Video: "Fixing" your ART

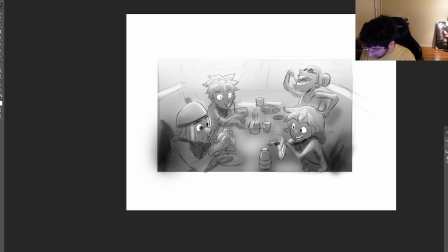Underneath where his hand is, there's going to be cast shadows. Obviously underneath like the burger. And obviously you want to lower the detail as you go back.
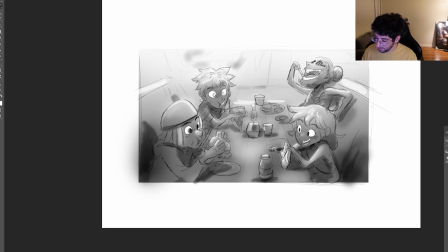You know, add a little bit of shadow in the background, but honestly you want to make the background the point of the least contrast. So whenever you do make shadows in the background, you want to kind of bring them back a little, like lower the opacity.
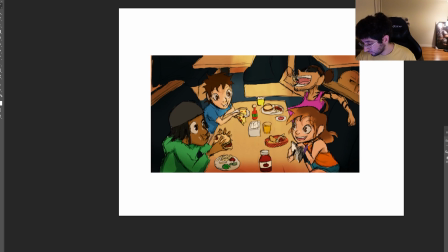You want to make sure that our eyes are looking at our heroes here. And yeah, here we can see a side by side of our two drawings. I just kind of focused on making the lighting a bit more dramatic and making sure that their perspective and structure work well.
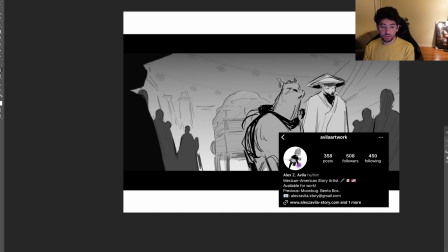Alright, so this next drawing comes to us from Alex, who also submitted it on the Discord.
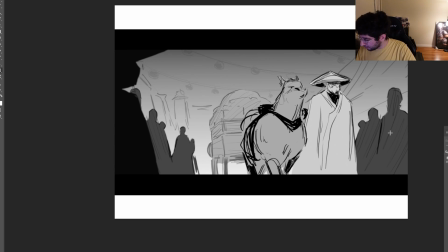And what we have here is this really cool scene of this kind of like vagabond wanderer looking guy walking through this crowd of people. And I really like how you use kind of tone and kind of the different layers to communicate depth.
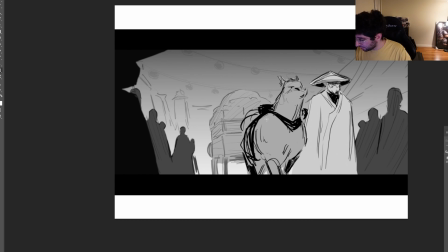And I love, you know, the expression on his like llama donkey's face and how his face is kind of hidden. And there are a few things that I could say, which is maybe show the expressions of these background characters,
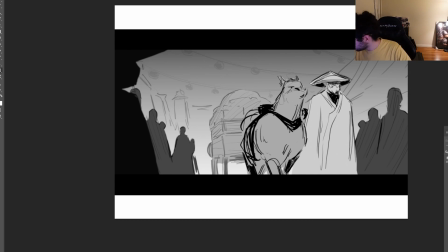and maybe we can like clean up this main character a little bit. So this is more of a storyboard, which is perfect.
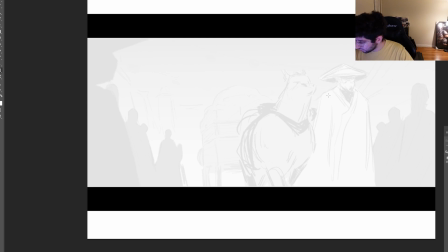And if we were going to storyboard this, I would, one,
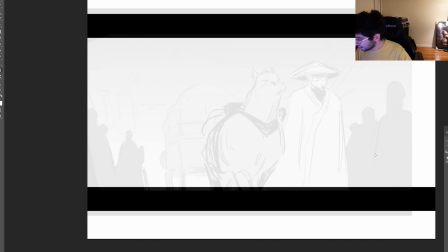make sure they're a little bit more left and kind of maybe make them like a little bit bigger in frame. Maybe let's select these guys and make them a little bit larger.
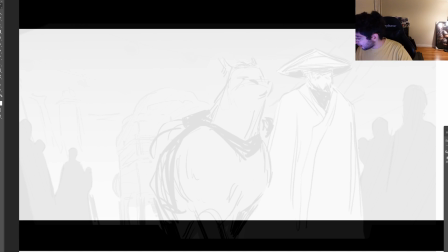And now for this, I would, even though you are hiding his face, and I think that's a great choice, I think what we can do is maybe show just a little bit more of his face to just draw more intrigue to what we're looking at.
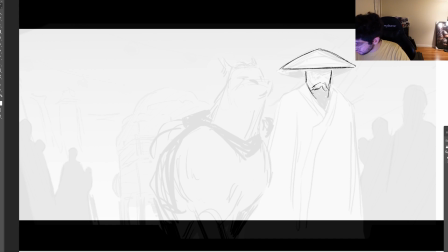So the audience is kind of like, they want to see more.
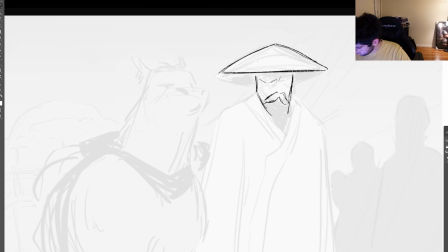This straw hat on him. And maybe he's even leaning a bit more.
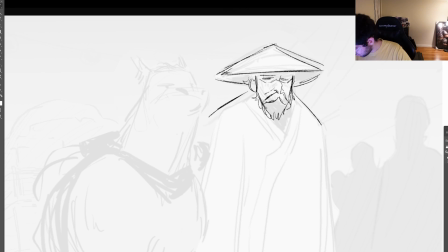And this will be completely in shadow.
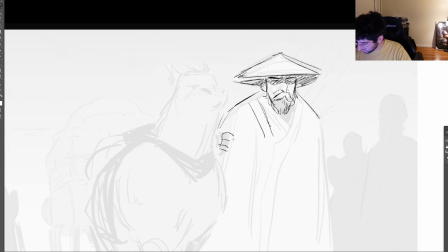Maybe he's leaning, maybe he's grabbing onto some reins here and keeping this animal kind of in check, kind of connect him a little bit to his environment and to like the other characters in the scene.
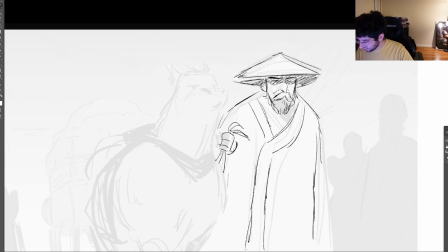I love this kind of like long robe you have here, like the robe flowing all the way down. I think that's awesome. I do wish I saw like maybe a little bit more of his kind of sleeve here.
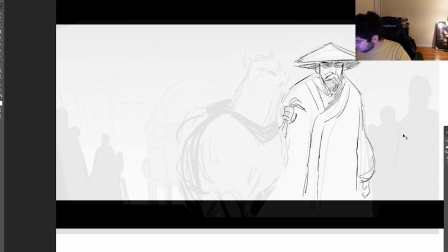Maybe his hand. Maybe, just maybe, we can add like a little bit of a sword. Now I don't know if this is what you intended, but I'm gonna do it anyway because I think swords are cool. Maybe you can have a bit of longer hair poking out. And now for your alpaca thing,
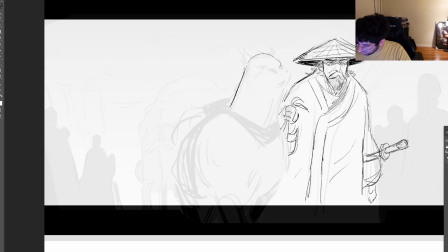I think define what animal this is a bit more because I'm a little bit lost onto what creature we're looking at. I'm just gonna make it like a donkey. Maybe you can add a little bit more expression.
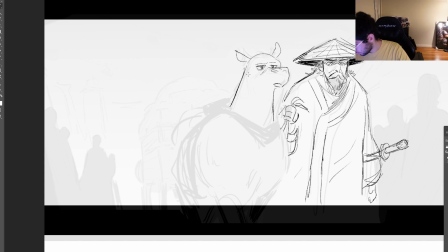I like donkeys, so that's what he's gonna be.
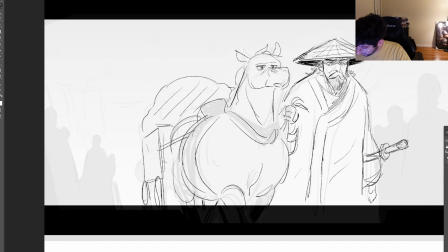This leg will be forward, this leg will be back. Maybe we can show a bit more about how this cart is like connected to him.
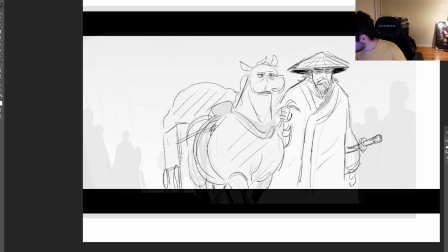Now that we have our two main characters, let's start focusing on these background guys. So I love the way you toned them and you had them all kind of surrounding them,
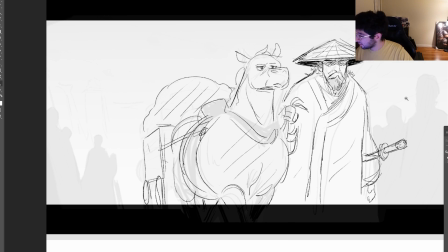but I think what you can do for next time is kind of having them react a little bit,
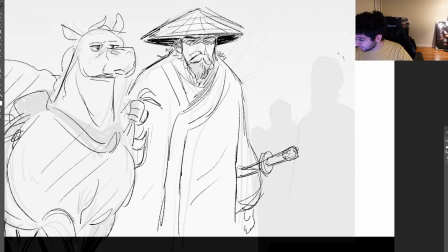because that's kind of what I'm missing, a little bit of that storytelling element.
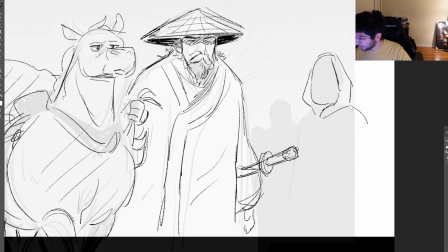So while it's great and crowds, you can usually avoid giving expressions or making them kind of like very detailed. Just try to give it a little bit of a story. So maybe they're like disgusted. They don't have to be detailed to these background characters, but just kind of make sure that they're part of their story.
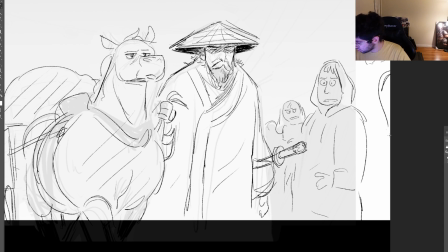They're not just random characters. Half the extras I draw when I work end up being bald, because I'm too lazy to draw them all in.
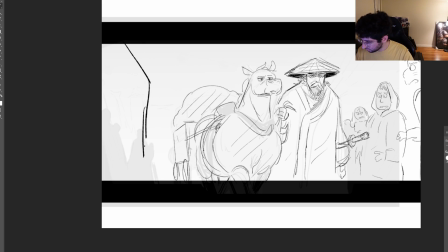And here we can have one that's like very much in the foreground, cutting this side of this frame. You can draw more back here. And even if you want to just kind of keep crowds simple, you can just do like a lump and draw eyes and expressions and, you know, kind of vague shapes in the back.
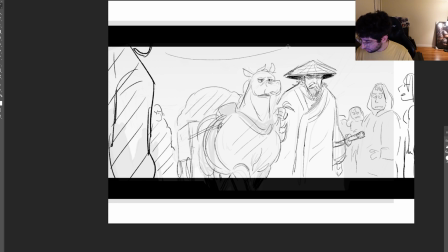They don't have to be incredibly detailed. And for the background, you have these really nice kind of like lanterns chained up here.
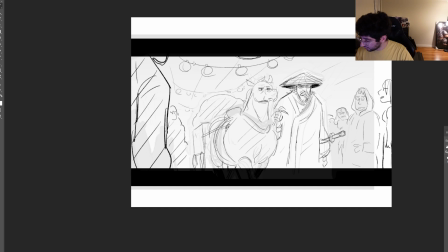And then I like to do a little grid in the back just to kind of get us settled in the world. Maybe there's a bit of a building here.
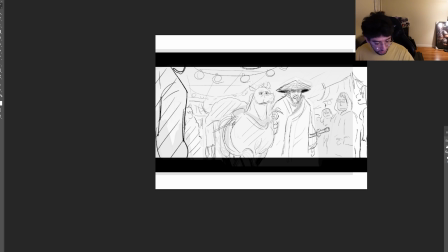Add some buildings in this background area. We always like to lower the opacity for those, so it kind of gets pushed in the back.
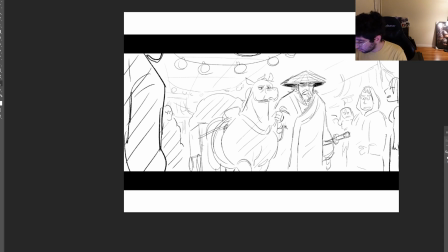Alright, you see how I kind of made the characters more of the focal point with like all these crowds looking at them.
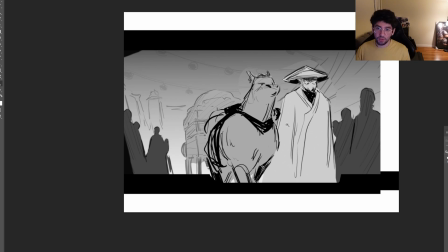Before it was just kind of like these generic kind of gray blobs in the back, and now it's kind of like, oh, who are these guys?
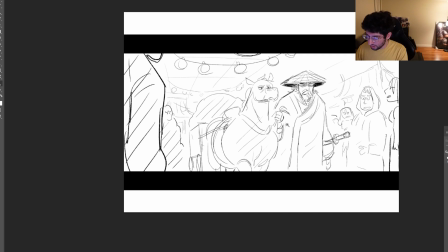Why are they like why are they looked at like this? And it kind of creates more of this appealing story in people's heads that, you know, we're looking at like now two factors. It's a mysterious guy and people are like scared or disgusted, versus just a mysterious guy walking.
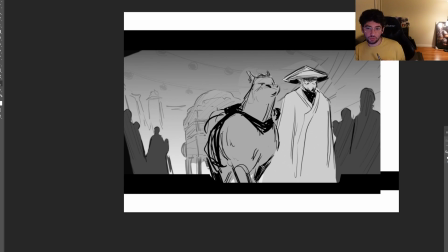We're kind of missing one half of the story, which is like the environment.
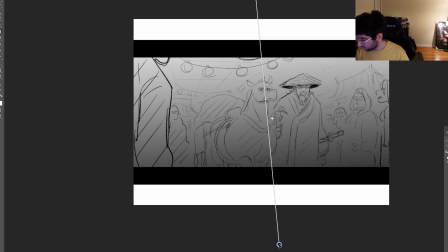And now if we want to tone this, again, I would probably start with a gradient, probably actually dark to light.
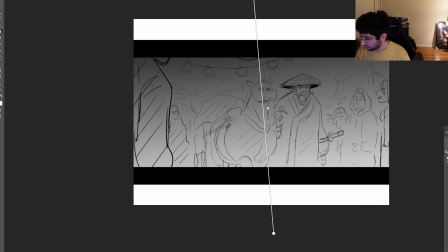So maybe it's a bit more of a nighttime scene. At least that's kind of what I was picturing, with like these lanterns illuminating a glow on them. And if we want to go that route, then we'd kind of go for like a more, you know, flat color, and then we start from where these lights are.
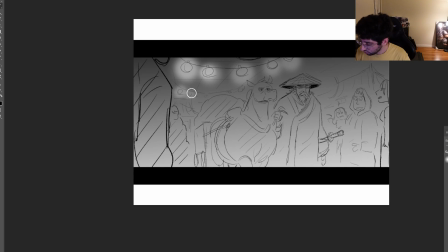Kind of take a soft round brush and kind of start using our light sources, kind of building it up from our brush almost.
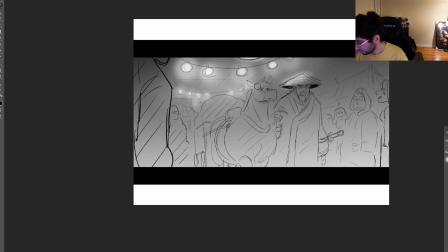And showing how these lights are hitting our characters, how the lights are hitting the buildings. Our extras, even though they'll be more gray, still get hit by the light. I won't, however, light up this foreground guy because he's going to be a very dark gray.
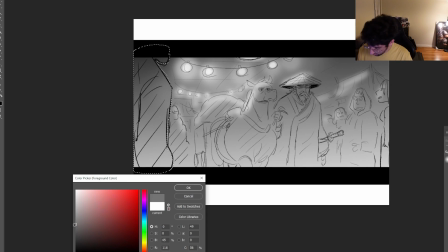Let's get the paint bucket tool. Let's get a really dark gray. Let's go a little darker than that. It's not that dark.
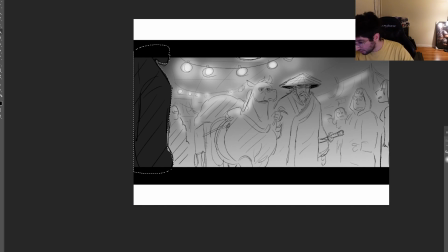And then what we can do for a quick, easy, you know, depth of field, we can just get a Gaussian blur in there. And then for all these background guys, we can kind of quickly select them, kind of make it kind of a darker gray,
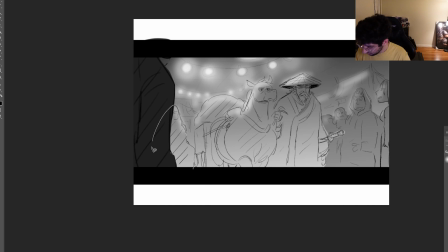just to push our heroes a little bit more into the foreground.
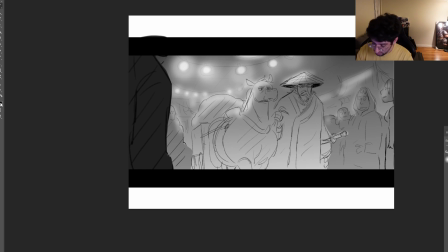And as for our heroes, let's make them look almost rim lit.
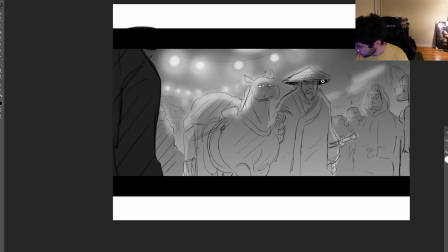Quick thing we can do to make our heroes pop is color in the eyes white. His eyes are in shadow, so, you know, Maybe we can add a little bit there. Then we can also add a little bit of this rim light from these.
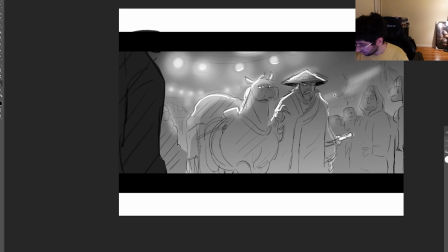Because we want them to be the center of our attention. You know what?
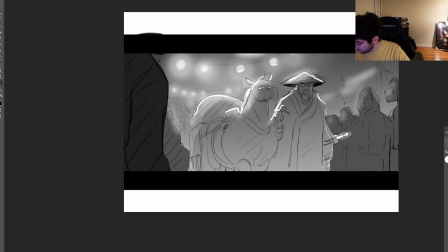Let's make these background characters a bit darker, so there's more of a difference.
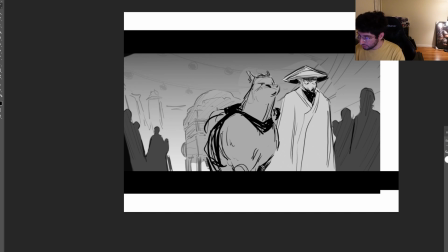And there you go. We can kind of now see the little bit of detail can like add a lot to a story,
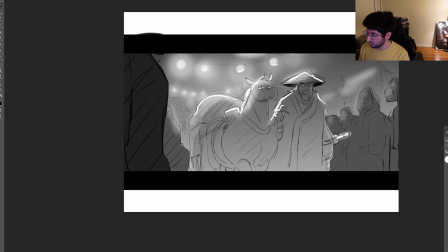and this tone can really make it feel a certain way. So I kind of wanted a moody, kind of almost like festival light, kind of he's like interrupting a festival almost.